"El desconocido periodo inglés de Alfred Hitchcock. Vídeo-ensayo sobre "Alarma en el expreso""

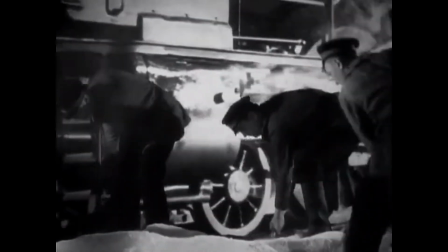(3:29)
Y hay que decir que este tipo de historias se suelen estropear poco a poco y embarullar al final Pero esta sin embargo no,
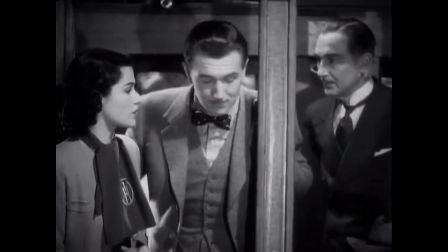(3:36)
está perfectamente aislada Otro hecho característico de Hitchcock que vemos en esta película es el de presentar
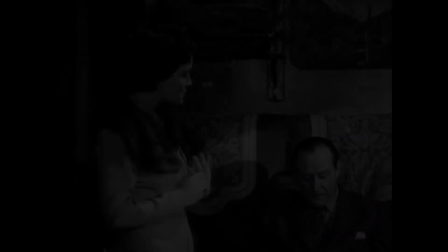(3:44)
hechos sin conexos Que en el final veremos que tendrán una coherencia Que son
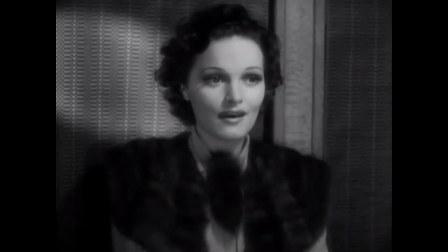(3:49)
primero, el asesinato del guitarrista, mencionar aquí La influencia clara del expresionismo alemán
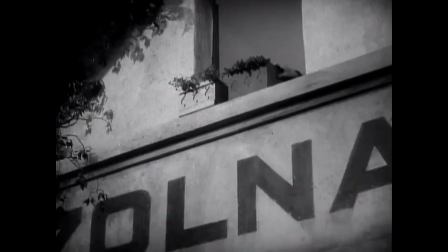(3:56)
Y por otra parte después el macetazo que recibe Iris,
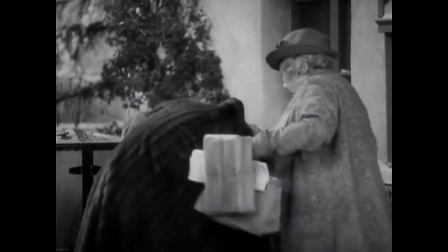(4:00)
que en verdad vemos que no va para ella Y otro hecho muy importante es el azar,
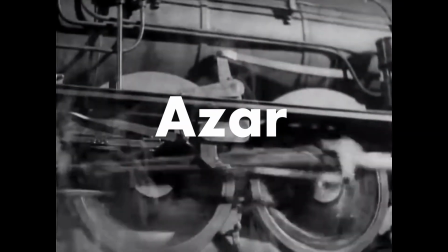(4:08)
el azar es el que establece la acción y establece a los personajes
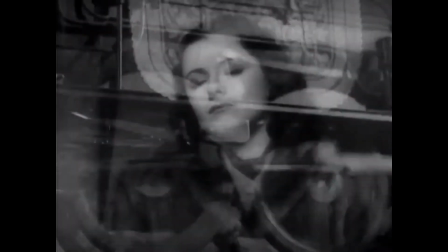(4:12)
Por una parte tenemos la luz de nieve que obliga a detener el tren
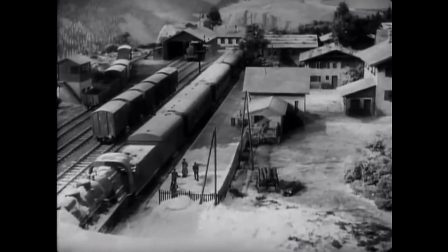(4:18)
Y por otra parte tenemos un momento muy importante en el que influye el azar Que es cuando se le caen las gafas a la señorita Freud
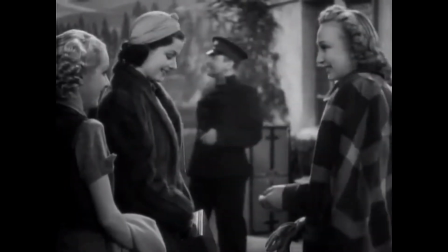(4:26)
y Airy se da cuenta y cuando va a darse la recibe este macetazo que veremos tendrá mucha importancia en el resto de la historia.
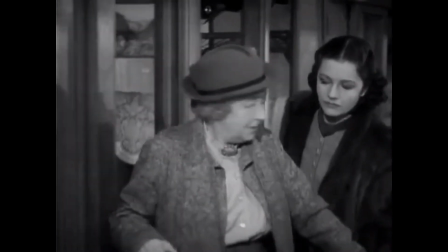(4:34)
Luego también digamos que en el tren el azar es lo que mueve la historia, lo que va a hacer que avance todo esto.
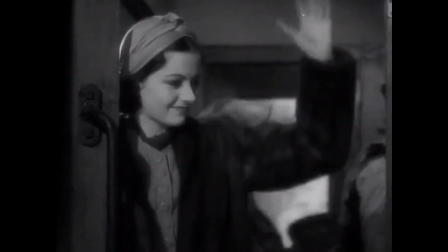(4:43)
En cuanto al planteamiento, la película está planteada como un cuento de hadas.
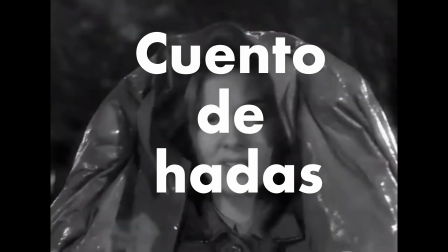(4:47)
Es algo que ha hecho en muchas de sus grandes películas Alfred Hitchcock y un ejemplo aún más claro de ello es Rebecca.
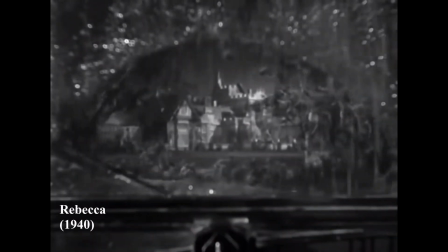(4:54)
Rebeca. Este efecto de cuento de hadas que percibe el espectador lo hace por ejemplo dándonos una localización imprecisa.
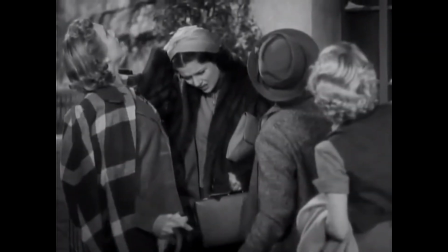(5:00)
En Rebeca, por ejemplo, no sabemos dónde está la casa ni cerca de qué está,
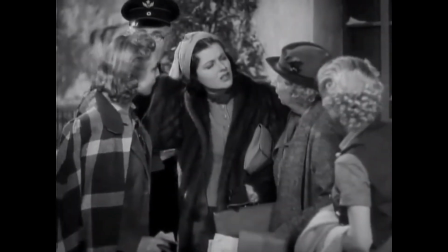(5:05)
no conocemos el entorno, mientras que en Alarma en el Expreso estamos en un país inventado.
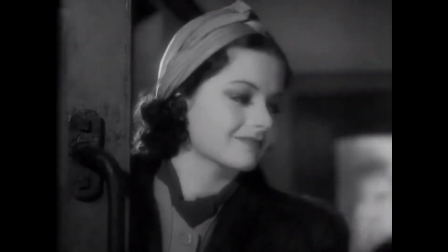(5:10)
¿Por qué hace esto Alfred Hitchcock?
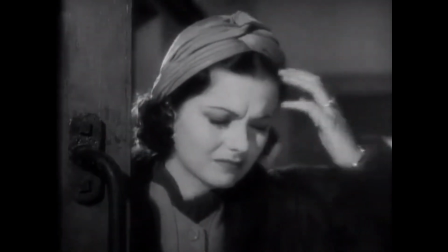(5:13)
Porque en un lugar aislado, como es Vandrica, este país inventado, sin una referencia cercana, como puede ser una ciudad o un país vecino,
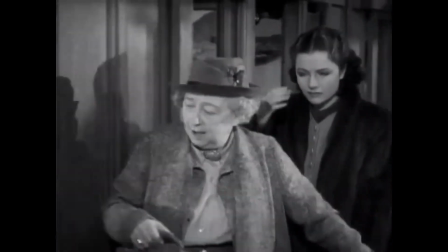(5:21)
en estas circunstancias el miedo no tiene recursos, y no está cómodo el protagonista.
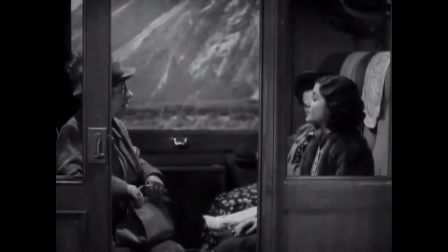(5:28)
Hitchcock opera en el campo del miedo y al final todo lo relacionado con el miedo suele retortarnos a la infancia.
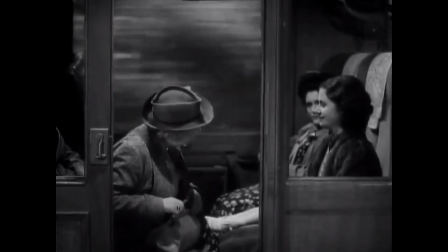(5:34)
Hitchcock con este efecto busca esa sensación que nos crean los cuentos infantiles.
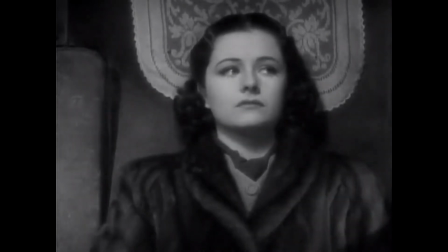(5:39)
Lo que pretende con esto es que esa ansiedad del protagonista no se invada
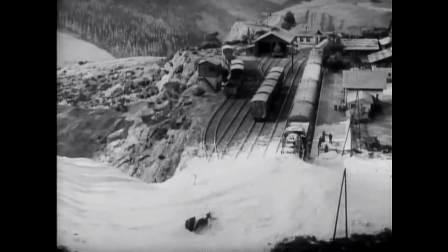(5:47)
Otro efecto que crea esa sensación de cuento de hadas es la presentación del pueblo bandriquiano Pues este pueblo que vemos es una maqueta Y
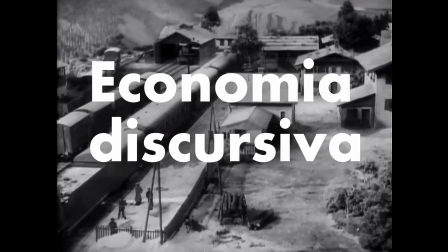(5:56)
aquí es otro punto donde merece la pena pararse Y es en la economía discursiva que muestra Hitchcock Pues con este plano del pueblo ya no se ha situado en
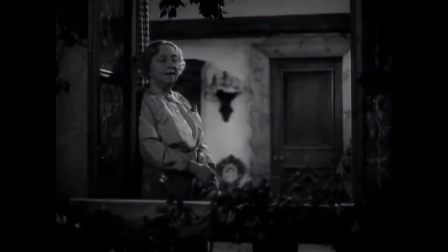(6:04)
un lugar claro Otro ejemplo de economía excursiva es cómo usa espacios vacíos en la composición de los planos,
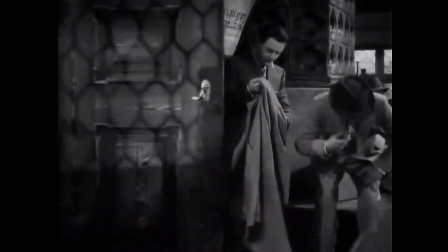(6:11)
para introducir personajes e información de la historia. Vemos este ejemplo con los bandriquianos que entran hablando en un idioma que nadie entiende.
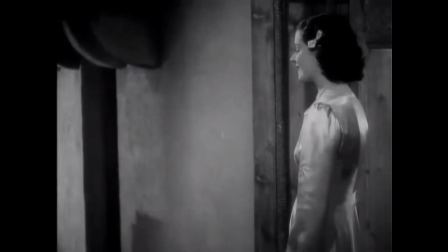(6:19)
O aquí cuando Iris, la protagonista, se despide de sus amigas y queda este espacio vacío en el que de repente aparece la señorita Freud.
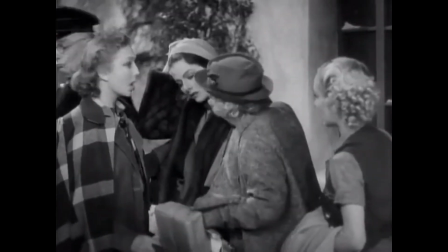(6:27)
Lo cual también nos introduce y nos adelanta el vínculo que se formará entre estos dos personajes más adelante en la historia.
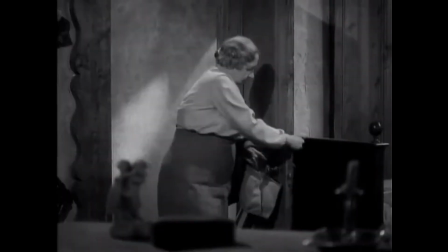(6:35)
Y vemos como ahora la atención del plano se centra en lo que hace la señorita Freud.
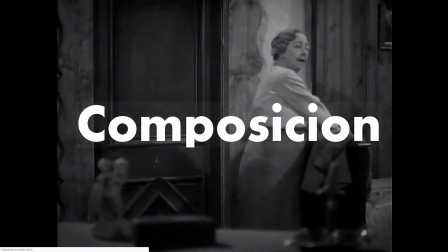(6:41)
Y es que la composición es uno de los apartados técnicos que mejor dominaba el maestro del suspense.
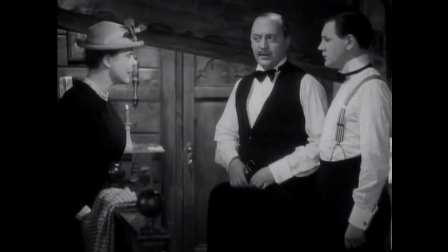(6:47)
Vemos aquí un ejemplo claro de estos dos hombres a los que les ha tocado dormir en una habitación de la criada.
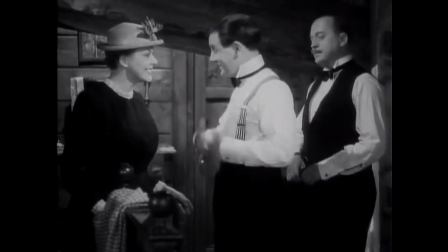(6:52)
Y vemos la viga ocupando la parte superior del plano.
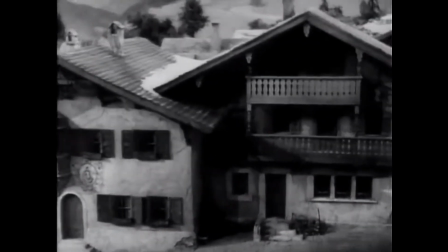(6:55)
No solo mostrándonos la incomodidad de esta habitación, sino la incomodidad que sienten estos dos señores ingleses, ya que la criada quiere cambiarse ahí.
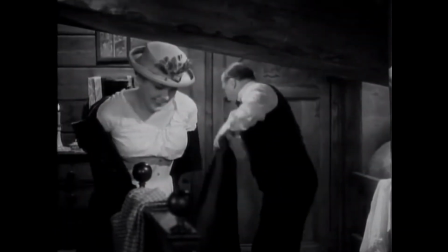(7:04)
Lo cual les hace salir al pasillo llegándose a chocar uno de ellos con la viga del techo
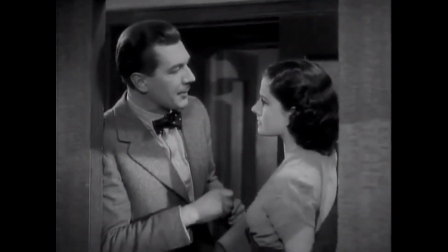(7:10)
Otro ejemplo del juego con la composición se da cuando Iris y Gilbert descubren una pista que creen reafirma sus hipótesis De que alguien conspira contra ellos
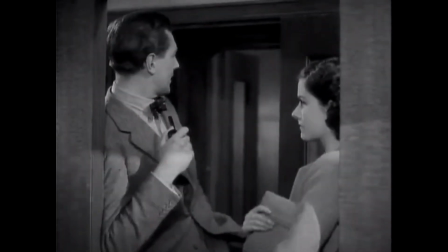(7:20)
Y empezamos a ver planos con una composición más estrecha, las puertas y paredes tienen ahora más presencia en el plano Lo que hace que nosotros como
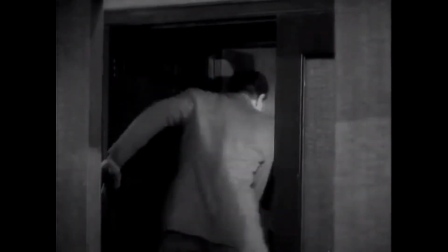(7:27)
espectadores sintamos intriga y presión Se crea aquí suspense
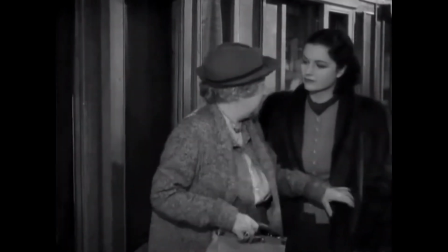(7:34)
Con Hitchcock nunca sobran espacios vacíos y cuando sobran se está tratando de contar algo.